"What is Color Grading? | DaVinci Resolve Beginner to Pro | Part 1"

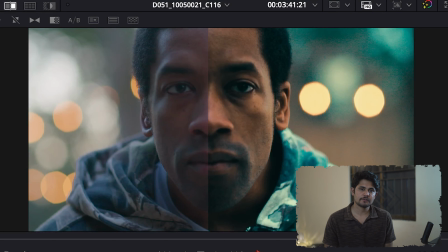(0:00)
Color grading and color correction are two different things. In color correction, we adjust our exposure, color temperature, and overall contrast that we got. But in color grading, we create emotion, we create theme, and we do storytelling. Whenever we shoot a film or you got any clips from direct from the camera, there are three stages that you work on to color grade your footage. First one is to conversion from log to Rec 709 or in any other codec in which you want to edit.
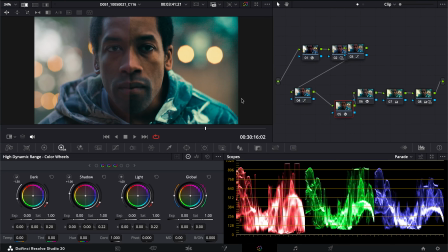(0:34)
What I do in my workflow, I convert it into DaVinci Intermediate and then work on it. And at the very end, I add in CSC out node and then convert it into Rec 709. I will take you through whole process. So let's go over screen, and right now I will show you what's the difference between color grading and color correction and the log files.
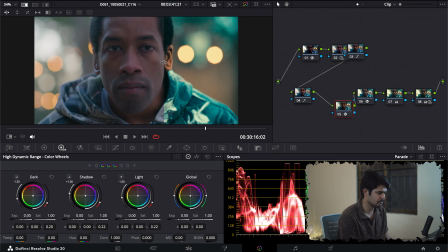(0:55)
So right here on my screen, I've got a split screen of two images in which one is ungraded. This is the log file from camera. As you can see, I have changed the color space here to black magic design and the gamma to black magic design film.
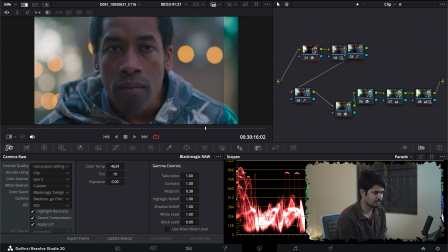(1:12)
You can change it to whatever you like, and in this I have used only one CST, and this is directly into Rec 709.
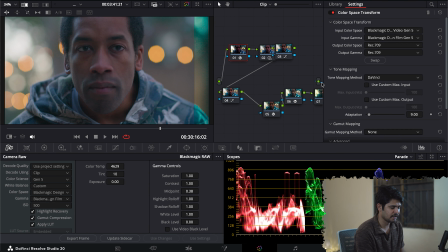(1:20)
Either you can use here or at the very end. I would suggest to use at the very end. This is the previous film. That's why it is already done, so that's why I'm not changing anything.
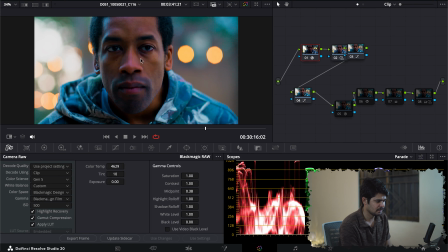(1:30)
This is just to show you. This right here is Rec 709 and it's color corrected.
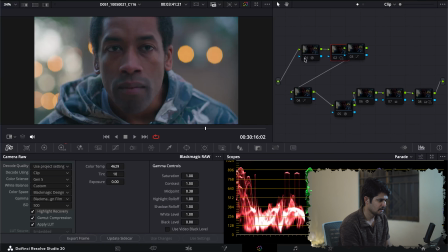(1:37)
If I show you from the very start, so this is a log file that I got from my camera.
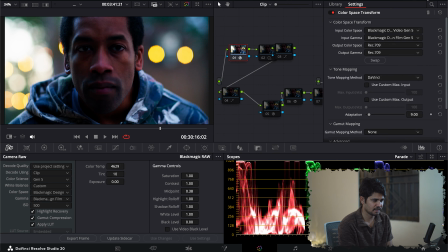(1:42)
So right now I have changed it into Rec 709, so I will name it CST.
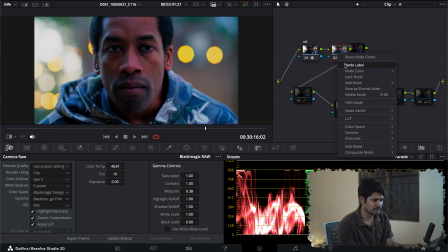(1:52)
And this right here is the exposure. Second node, I'll name it. And third one, I have changed the colors to make them look natural. Mostly hue versus hue and hue versus saturation are mostly done in color grading to get the desired look. If you want a muted colors or more saturated colors, but I did it here on the third node to make the colors look natural and close to what I think are natural.
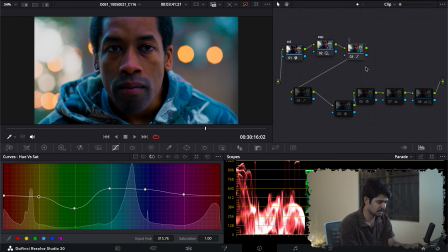(2:23)
So you can name it as color adjustment. And the third node, this is S curve,
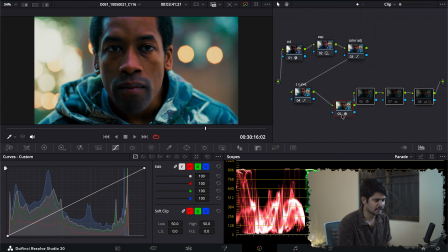(2:37)
and these four are for color grading. So you see I have given it a little bit of dramatic kind of thriller kind of look, in which I have got blues in the shadows and warm in the skin tones,
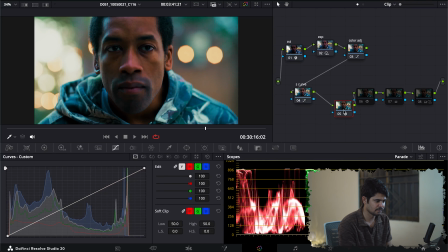(2:52)
and I have achieved that using four nodes. First one is film look creator, so second node is Dehancer Pro.
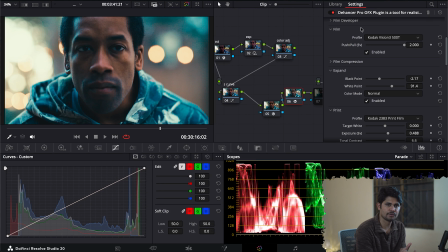(3:00)
Here you can see I will also show you how to do without Dehancer Pro. So this is right now codec vision 3, this film look, and here you can see codec 2383.
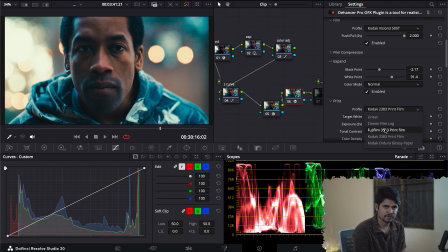(3:12)
I have choose that there are three or two looks. One is Fujifilm that we mostly see in La La Land, or Joker film in which
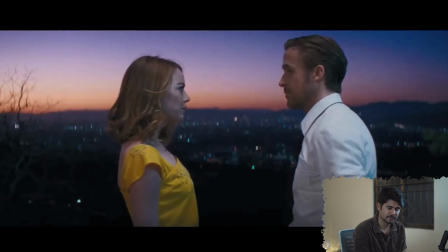(3:21)
you use Fujifilm film paper, and other one is codec 2383.
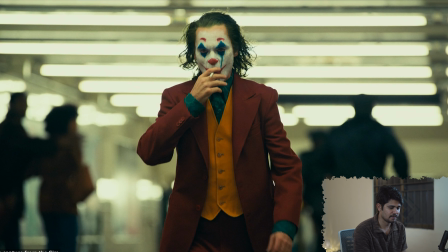(3:26)
This is a little bit contrasty and rich in color and more saturated and more contrasty, but in Fujifilm you get a little bit of muted colors, more into bluer tones, but in codec you get more of into warm tones.
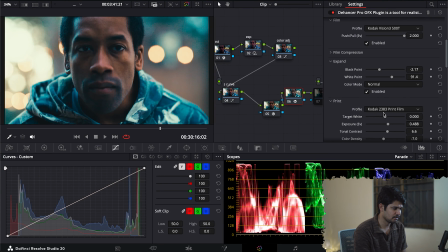(3:40)
So that's why I kept it right now codec film, because it was giving the vibe of what I want.
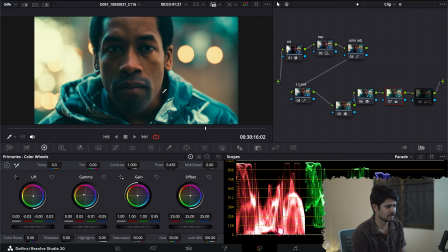(3:46)
And third note, this is split toning, in which I add blue to the shadows and warm into the highlights and mid tones. And this last node is basically the saturation of the black points and the most highlighted points, so you don't get over blue or over warm in this.